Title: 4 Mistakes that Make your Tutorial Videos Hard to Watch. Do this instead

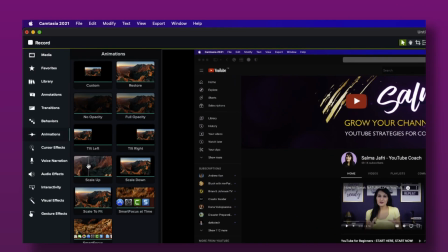So what I like to do is I like to go into the animation and choose scale up from there.
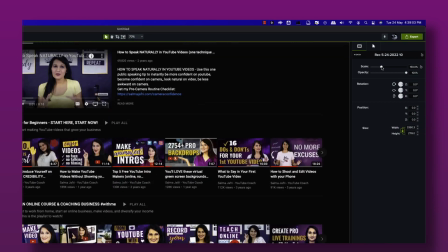And that means that I can choose to magnify the screen at that point.
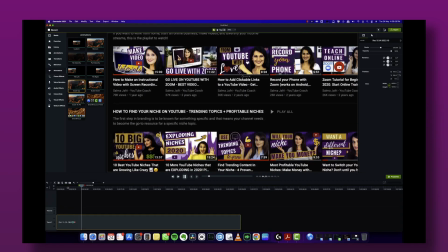The other thing that I like to do is use the annotations feature to highlight where I want to direct the viewer's eye to go on the screen.
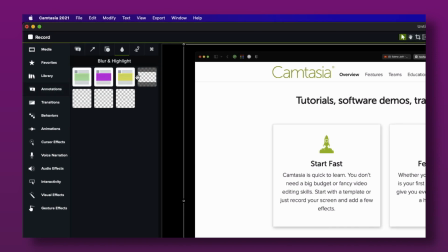If there's a lot of stuff happening on the screen, I'm going to go to annotations and use blur and highlight.
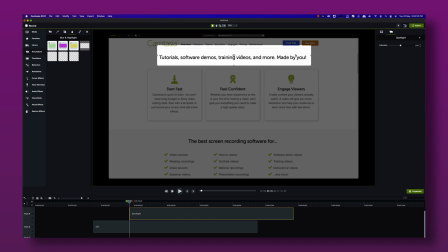And I want to direct their eye to that portion of the screen.
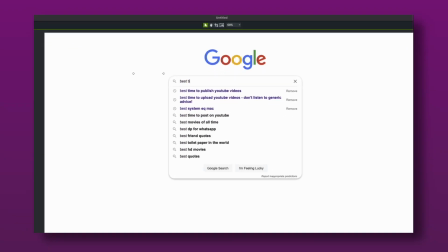So blur and highlight is a great feature to use for that. Sometimes I just want to use an arrow to point something specific out on the screen.
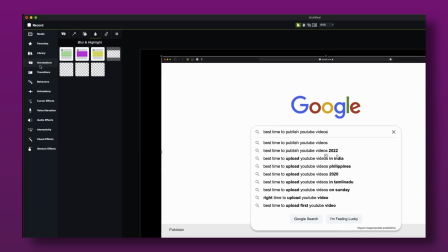And so I want to again go to annotation arrow and use that feature
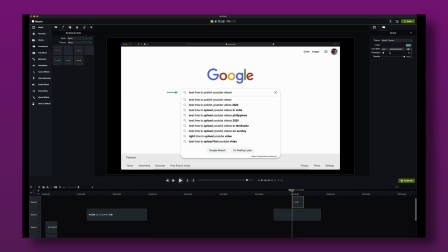to make sure that people's eye is on that thing that I want to draw attention to.
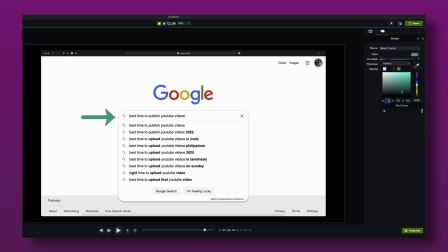Now, remember that you want to make the web page easy to read.
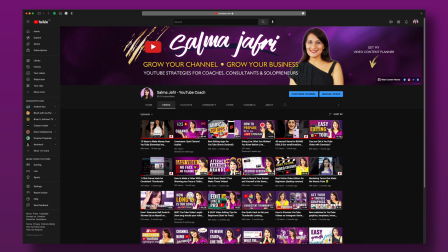So sometimes just scaling up the size of the web page is an important first step before you even start editing your video.
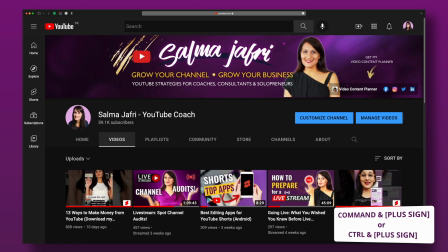In order to do that, you just want to go to your browser. In this case, I'm using Chrome. So I'm just going to go to Chrome and increase the zoom factor of the web page itself. So remember, anytime you want to avoid mistake number two, which is not having a screen that's readable, you want to scale up and zoom in. Mistake number three that you might be making, and a lot of YouTube creators make this mistake, is going too fast. Now, when you are making a tutorial video and you go too fast, it confuses your audience. It makes them feel like the information is really complicated. It's very complex and it makes them feel a little bit stupid that they're not getting it. And you don't ever want to make your audience feel stupid, right? So what you want to do is you want to follow rule number three, which is be deliberate and intentional. So what do I mean by that? So I want to tell you that when you are making screen recorder tutorial videos, you want to be very deliberate with everything, where you are on screen, how your mouse movements are, where the eye is going, how you're directing people. You want to be very intentional about pausing at certain points and going straight to the thing that you want to show. Now, oftentimes I find that making sure that your mouse movements are not haywire
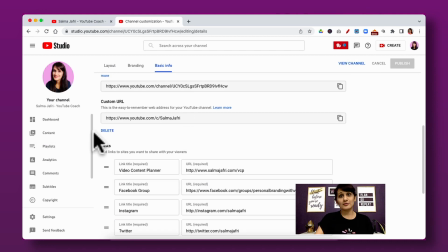is a critical component of not speaking too fast and making your video seem like it's going too fast.
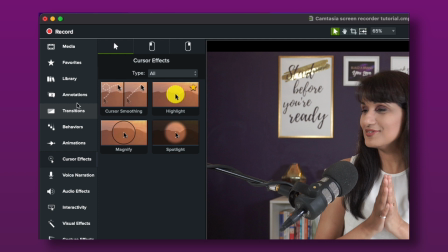So I like using the Camtasia feature which allows you to smoothen your mouse movements from being kind of haywire and chaotic as you're talking to smoothening them out and making them go at a more relaxed pace that the eye can actually follow along with.
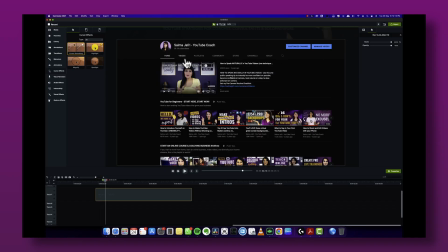And the other thing that you can do is also use some of the other mouse features which add
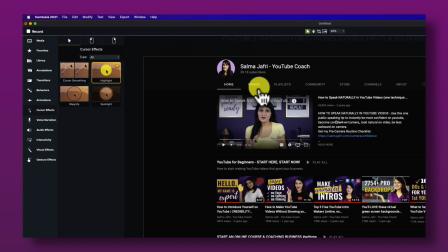a yellow highlight around the cursor so that people can follow the movements
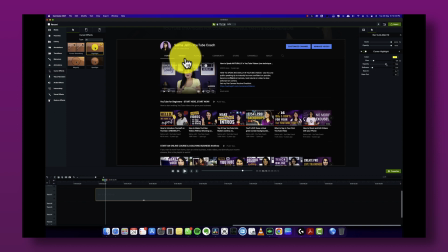of the mouse more easily and that you are making sure that you are deliberately going to that point and being intentional about
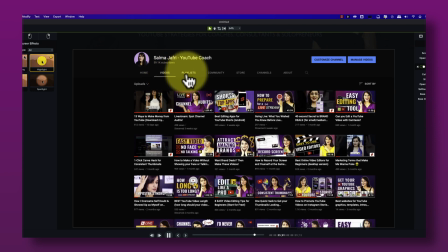putting in pauses where people need to understand certain critical information.
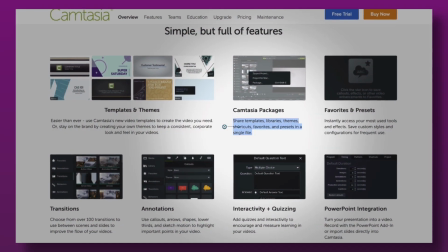Another quick thing that you can actually do is to increase the size of your mouse pointer so that you can make it easier for people to follow and again that's a very deliberate intentional way of making sure that you keep their attention and it's something you can do inside Camtasia as well. Mistake number four is you not appearing on screen.